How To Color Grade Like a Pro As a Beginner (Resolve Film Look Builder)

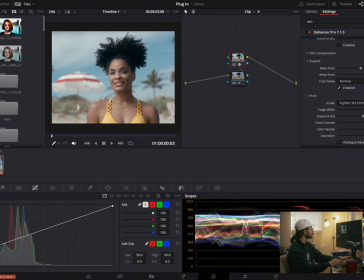So let's kind of bring up our color density here a little bit. That's nice.
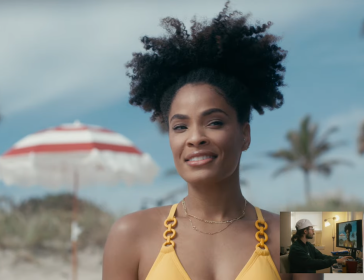I like that. I don't think it's breaking the image. Maybe it is a little bit. Actually, it's getting a little blocky in her cheek.
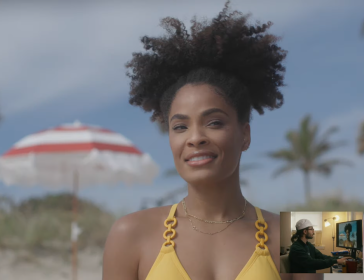Bring that back down a little bit. Yeah, something like that's not bad.
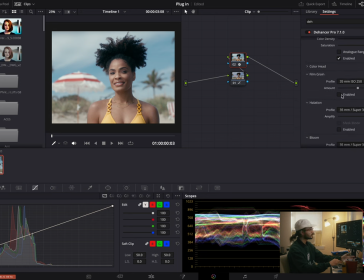Next thing we're going to look at is adding our film grain in here. Personally, I don't like Dehancer's film grain.
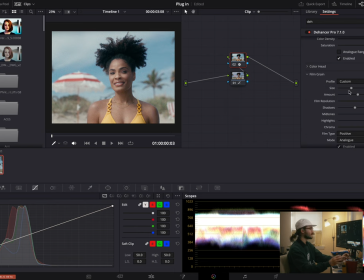I much prefer Resolve's built-in film grain, and not the one that I used on the like Resolve film emulator. Like their legitimate like film grain like setting you can use. I think I can get it to where I want it to be easier. But just for the purpose of this video, let's see if I can get it to somewhere I'm happy. Bring down the amount.
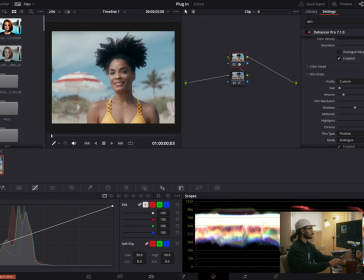And you do have a lot of options here with like, you know, how you can kind of customize your grain, which is cool. Film resolution, this is like the defocus thing, and the last thing I want it probably about like 95 maybe. Okay, well, apparently my only option is 100, so not bad.
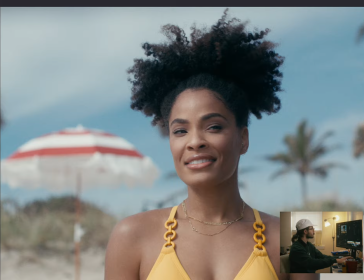A little too much grain still, it feels like, because I just wanted to kind of be there to sharpen the image a little bit.
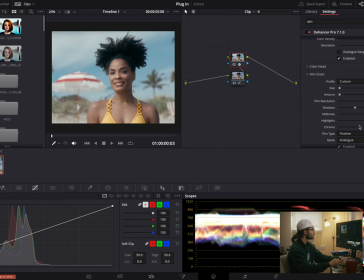I think it's still a little aggressive, so we're just gonna bring that down. What if we took out chroma entirely?
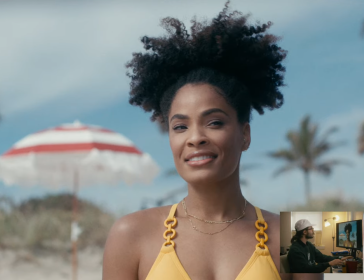That's not bad. Again, it feels like a lot, and I don't love it.
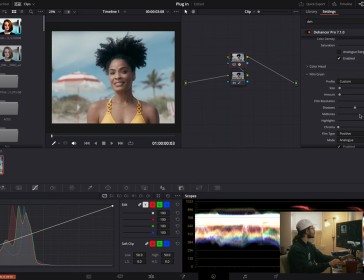But for the purposes of this this video, I'm not mad at it. Bring some of this grain out of the shadows a little bit too.
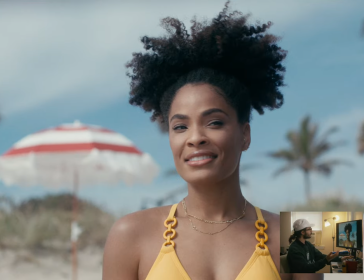Yeah. All right. Somewhere about there, I'm not mad at. That's pretty good. Again, I would do less of it if I used the Resolve thing, but This is where I can get it to in here, so that's where we're gonna stay, and I don't feel like messing around with this anymore.
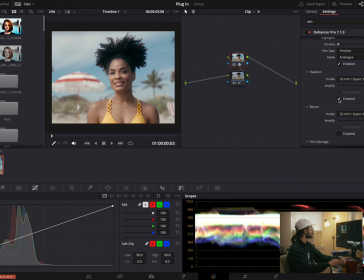Halation, let's see what that's looking like. All right, yeah, so that definitely adds some warmth to the image with our halation here. I don't love that, so I'm just gonna turn that off. So this is what we're gonna get with just using Dehancer.
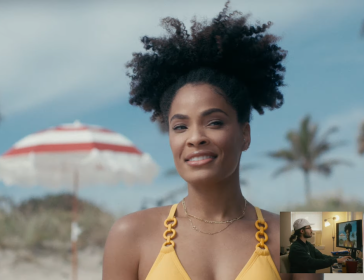This is where we started. That's where we ended. Really nice, I like it. I feel like we do have better color separation with Dehancer than we do with our Resolve version, but we'll compare them at the end. But that's just off the gate, kind of where I was peeking back and forth to look at settings.
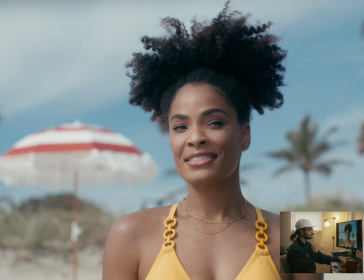It seems like we're getting better color separation with our Dehancer plugin without having to actually move around the wheels or whatever to kind of get it there.
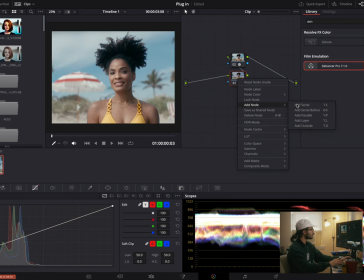So the next plugin I'm going to use, and the final plugin I'm going to use, is called Scatter. So Scatter is super cool. What it does is it allows you to use diffusion filters in post-production.
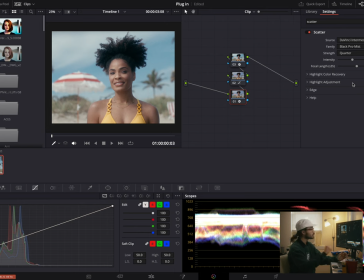So you don't have to shoot with a black satin, a glimmer glass, a pro mist. You can do that all in post, and it looks almost identical, which is super cool. Sometimes I'll actually even still shoot with a diffusion filter on there, and then if I want kind of a more stylized look,
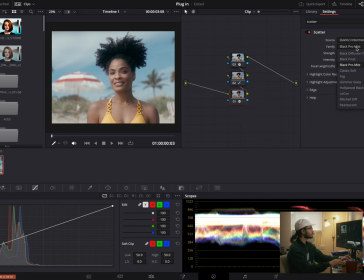I'll then use another filter on top of it. So I like the Hollywood Black Magic a lot, so we're going to look at that. Let's look at what a whole, like a one looks like, just right off the gate. All right, so this is with it. That's without it. So I think that's way too strong, but I do like how it's kind of helping to just kind of roll off our highlights and wrap it a little bit.
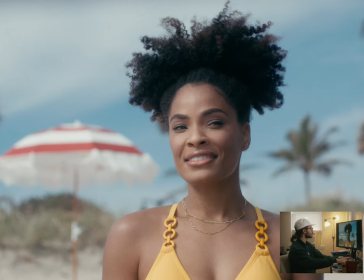So we're just going to bring down our intensity of that. Yeah, and I like what that's doing. That's pretty cool. Yeah, so putting them next to each other, I do really like both of them. I think that they're still kind of different looks, but I think they both look nice.
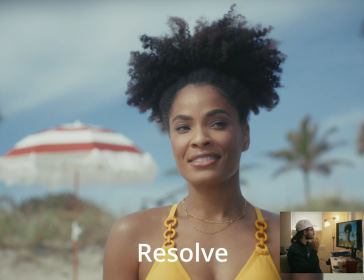I do think that the one from Resolve is a little bit of like,
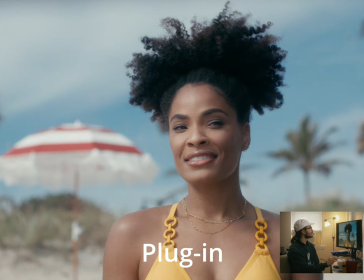it feels like a wash of color over it, where Dehancer kind of kept the colors a little bit more separate, which that's cool that it was able to do that in the plugin, and I didn't really need to mess around with my wheels kind of balancing things. Because, you know, it's obviously just kind of easier to be able to do something in one plugin. But either way, I think both of these are really nice looks.
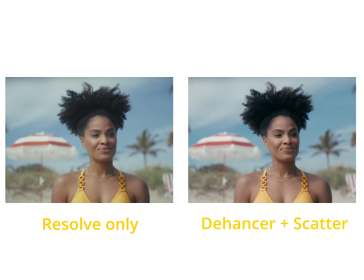And especially if you're someone who is just starting out color grading, this new Resolve feature is phenomenal. You know, if I could have gotten looks like this when I was first starting color grading, I would have been so thrilled.